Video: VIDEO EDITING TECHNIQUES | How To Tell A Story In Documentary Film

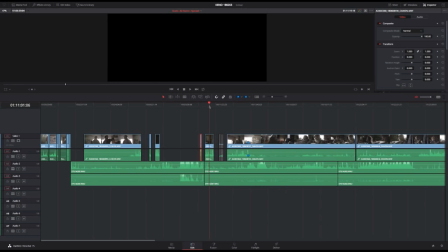(29:00)
wood here and then after that I just ask him
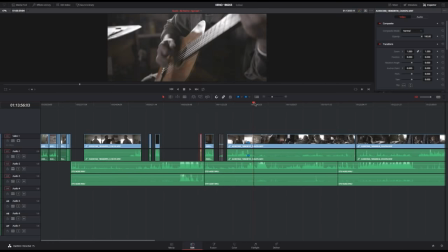(29:07)
like curiously oh I saw you have a guitar can you play something for us
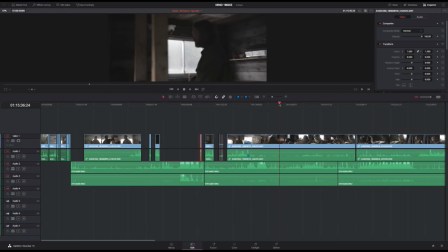(29:14)
very not like it's it's very plump
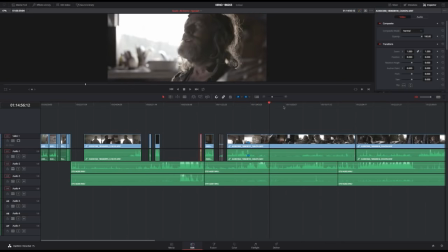(29:21)
but it's also something that actually gets him to do it so then he plays the guitar it's actually us just following along
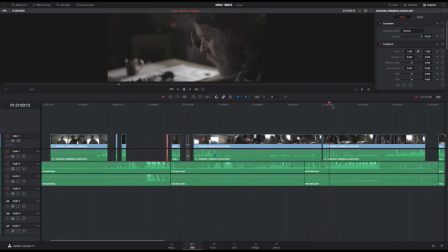(29:27)
that and then once that's done once he's had that we get we get
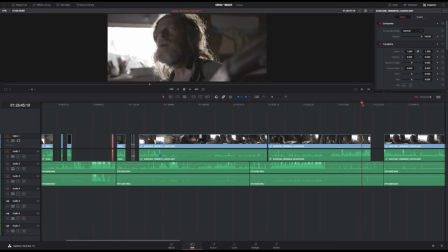(29:32)
him into kind of a mood where he's more receptive to be talking
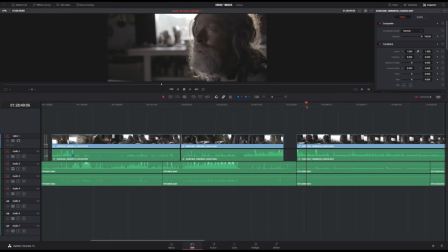(29:37)
that's when we do the interview and we start talking and then that kind of ends
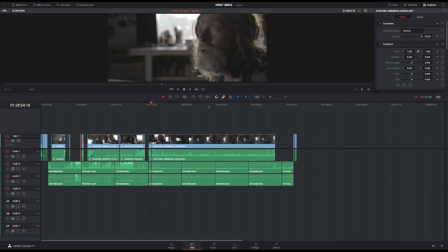(29:42)
the day but it's much more about like getting them into a headspace where you can get something that's intimate and and special than having it like in the start and
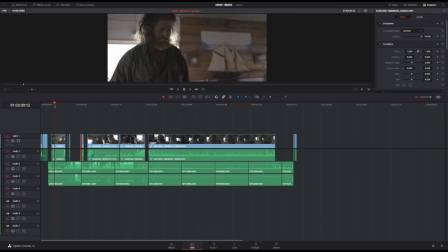(29:57)
that happens when they start to forget about the camera I feel so that's how I went
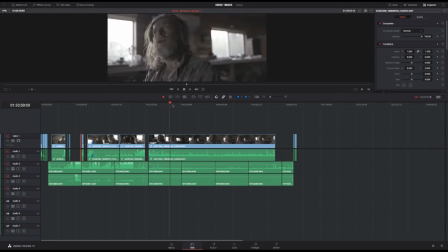(30:02)
about it in this one but I can just show you some from the interview and you can get
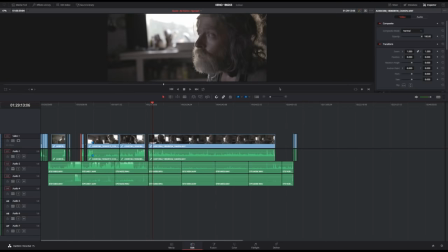(30:06)
a feel for it yes
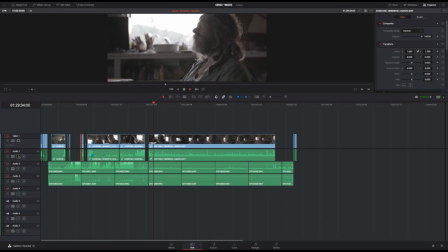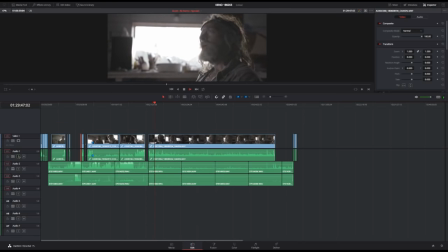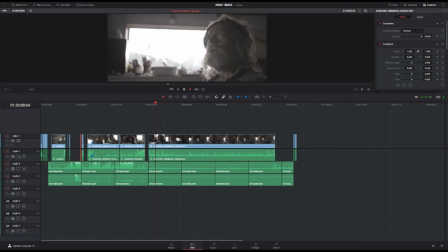I'd say that like when you work that way with interviews you kind of get you get a little bit more out of the the interview I feel than if you just like sit down and you do an interview because you've already talked about some of these things you already kind of fished for angles to talk about and you've already gotten to know the person before so the the way that I usually think about it is to do the interview last just because that will give a more like a deeper interview because you've spent more time with the person and they know you better and it just becomes more natural I feel now I don't know how like at this stage that would doing interviews it's also about understanding the person it's not only about like doing the interview to have a story to tell through the interviews I think it's much more to kind of think about it in research as well so I might do longer interviews than I would like even imagine using in the story but you have to kind of do that to find the story so that's how I approach it and then I try to everything that's being said I try to avoid as much dialogue as I can in terms of interviews but you always want that as a backup and you wanted to to understand the story and to learn what it's about yeah you don't hear anything of the interview how weird let me see look back you should hear let
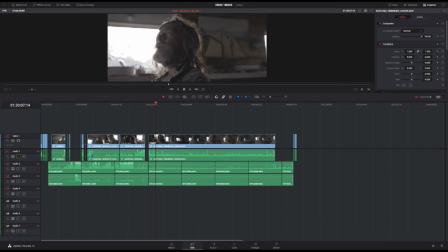(32:43)
me see oh what's happened to this one it's